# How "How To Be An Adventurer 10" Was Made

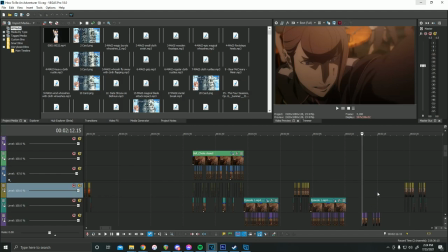[30:46]
wanted to make sure it was as realistic as possible hiruno really does more comedic stuff when it is very much demanding and we'll get to that in about a second
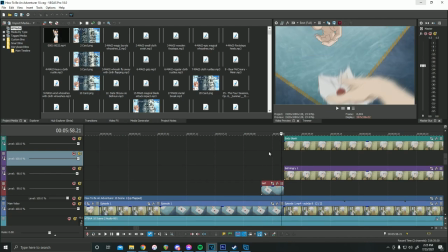[30:55]
this was an animation by runaway tourists especially with the hand slapping the letter out of Daphne's hand.
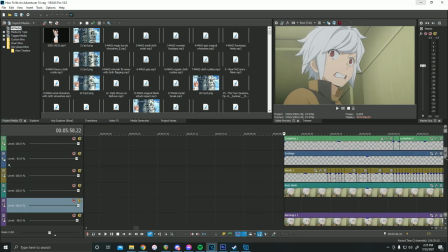[31:04]
And then also this whole face was completely redrawn, given a flat face, lip flaps, and then also the eye bags, the eyelashes, as well as just the eyes in and of themselves.
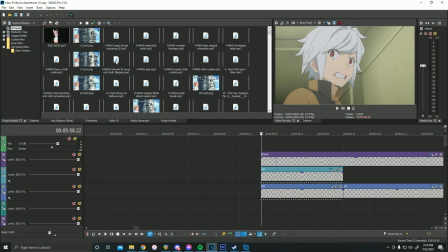[31:15]
I used a program called Vegasore, which allows me to add a camera shake, which I applied to the eyeball specifically. So that way they look like they're kind of just shaking and moving for a little added extra effect. It was really awesome to add that kind of stuff. And as you can see here, that's where the Vegasaur had done its work.
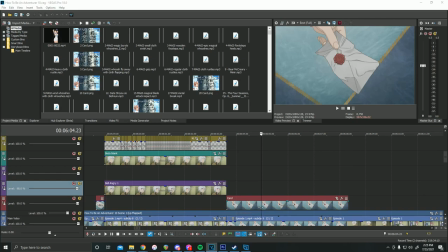[31:34]
It's an awesome plugin. This letter was redrawn by Runaway Tourist.
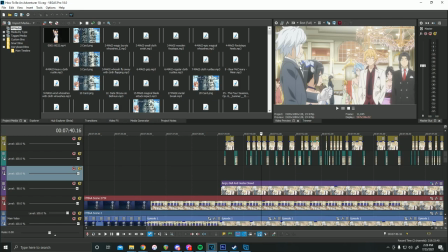[31:39]
These lit flaps of Hestia and Bell were drawn by Hirano, and they really accentuate the anger between the two,
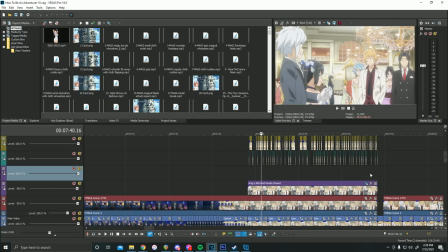[31:45]
especially over a situation that they had just discussed and Bell breaking that promise almost immediately.
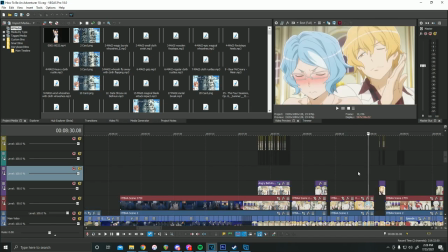[31:52]
So at the end End of episode 10, if you see the cast card, I accidentally forgot to cast Red as a tomato for her role as Asfi.
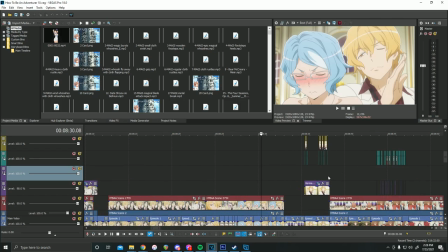[32:00]
She only had one line, and I really do apologize for that, but she was really awesome, and also it was really funny to do this again.
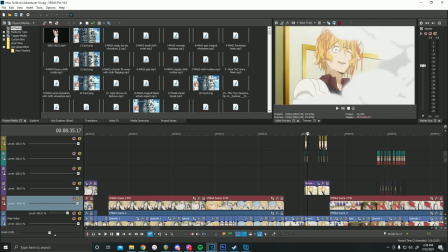[32:08]
So once again, this was drawn by Hirano. I asked for the eyeball.
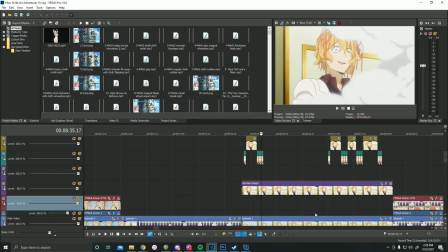[32:13]
I added some of that eye shake for the little effect. I really cannot stop doing that, and I hope to do it more in the future.
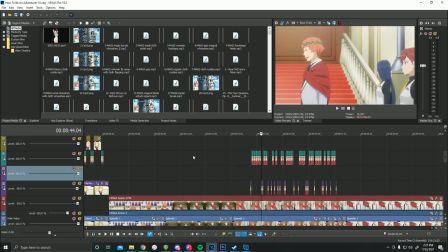[32:19]
And these lip flaps were implanted by me, Ethan.
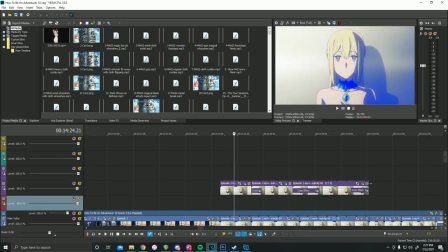[32:23]
Okay, so Inner Eyes is a little bit more changed up from the original edit that I had done for How to Be a Mage. I had basically just used a crossfade effect and also some color correction effects, so that way I could just overlay it and then allow it to crossfade wherever I needed to, so that way when the crossfade happens,
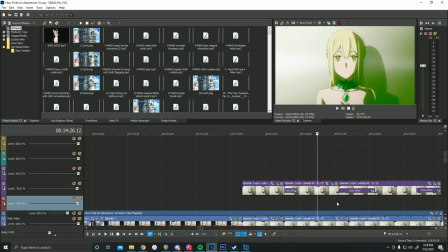[32:43]
you can actually visually see who is talking inside of Eyes' mind at that moment before it just leads back to eyes herself the flash was an intended edit
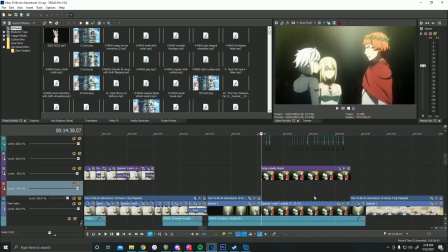[32:53]
sorry quiz these lip flaps were redrawn by hirano the song that plays
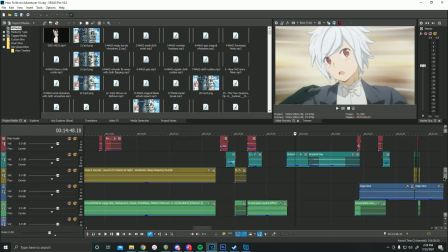[32:58]
here when hestia and bella are dancing are called graceful day by senova
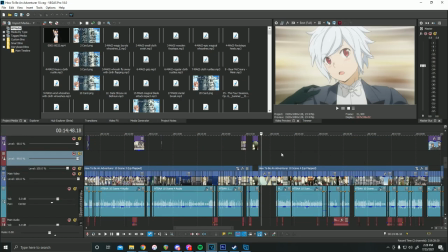[33:04]
i really really like senova's music please do go check them out i don't think they
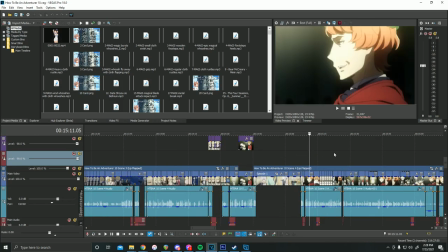[33:09]
get enough love that they do deserve the music that plays throughout this seen is from the Saw movies. It is Zep. Just a villainous song that I think really fit the moment.
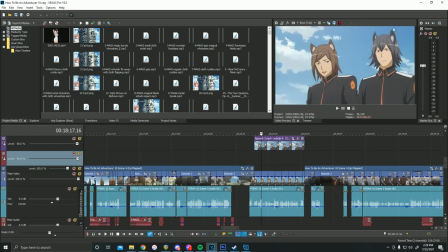[33:18]
These two Catboys are played by Joe Cat, which is the one with the dark hair, and Nux Taco, the one with the brown hair, respectively. Joe Cat had messaged me to see if these two characters could actually end up having a longer chat, but believe it or not, we had written them to actually have longer chats in general,
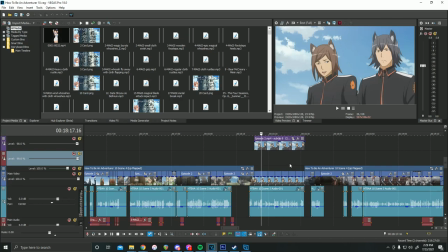[33:35]
and they will be coming back in episode 11 and hopefully episode 12.
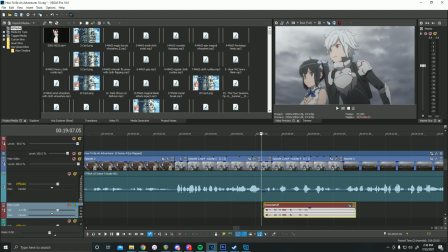[33:40]
For anyone who keeps asking me about what is said behind the whole thing with Belle and Hestia arguing over the size of his schlong and who keeps talking, this is what Haven Aiden, who played Daphine, said.
That's a foot and a half, motherfucker!
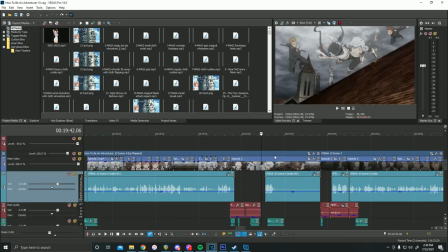[33:54]
Some of the sounds when it comes to characters were actually recorded post-actual recording. Basically, I had recorded all of my lines, Tara had recorded all of her lines, but I specifically wanted certain mouth sounds and also certain sounds to be heard while they were being attacked or hurt.
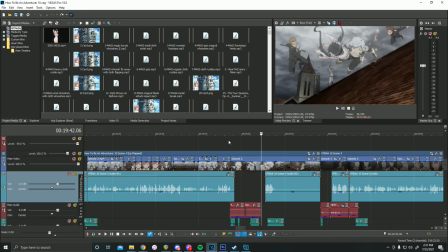[34:12]
Believe it or not, this actually made the episode sound a lot more professional.
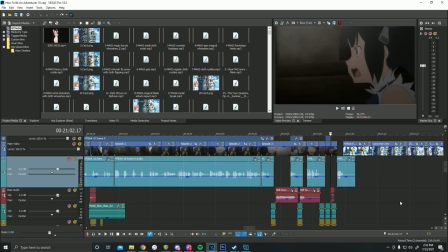[34:21]
And of course, the ending song was Believer by Imagine Dragons.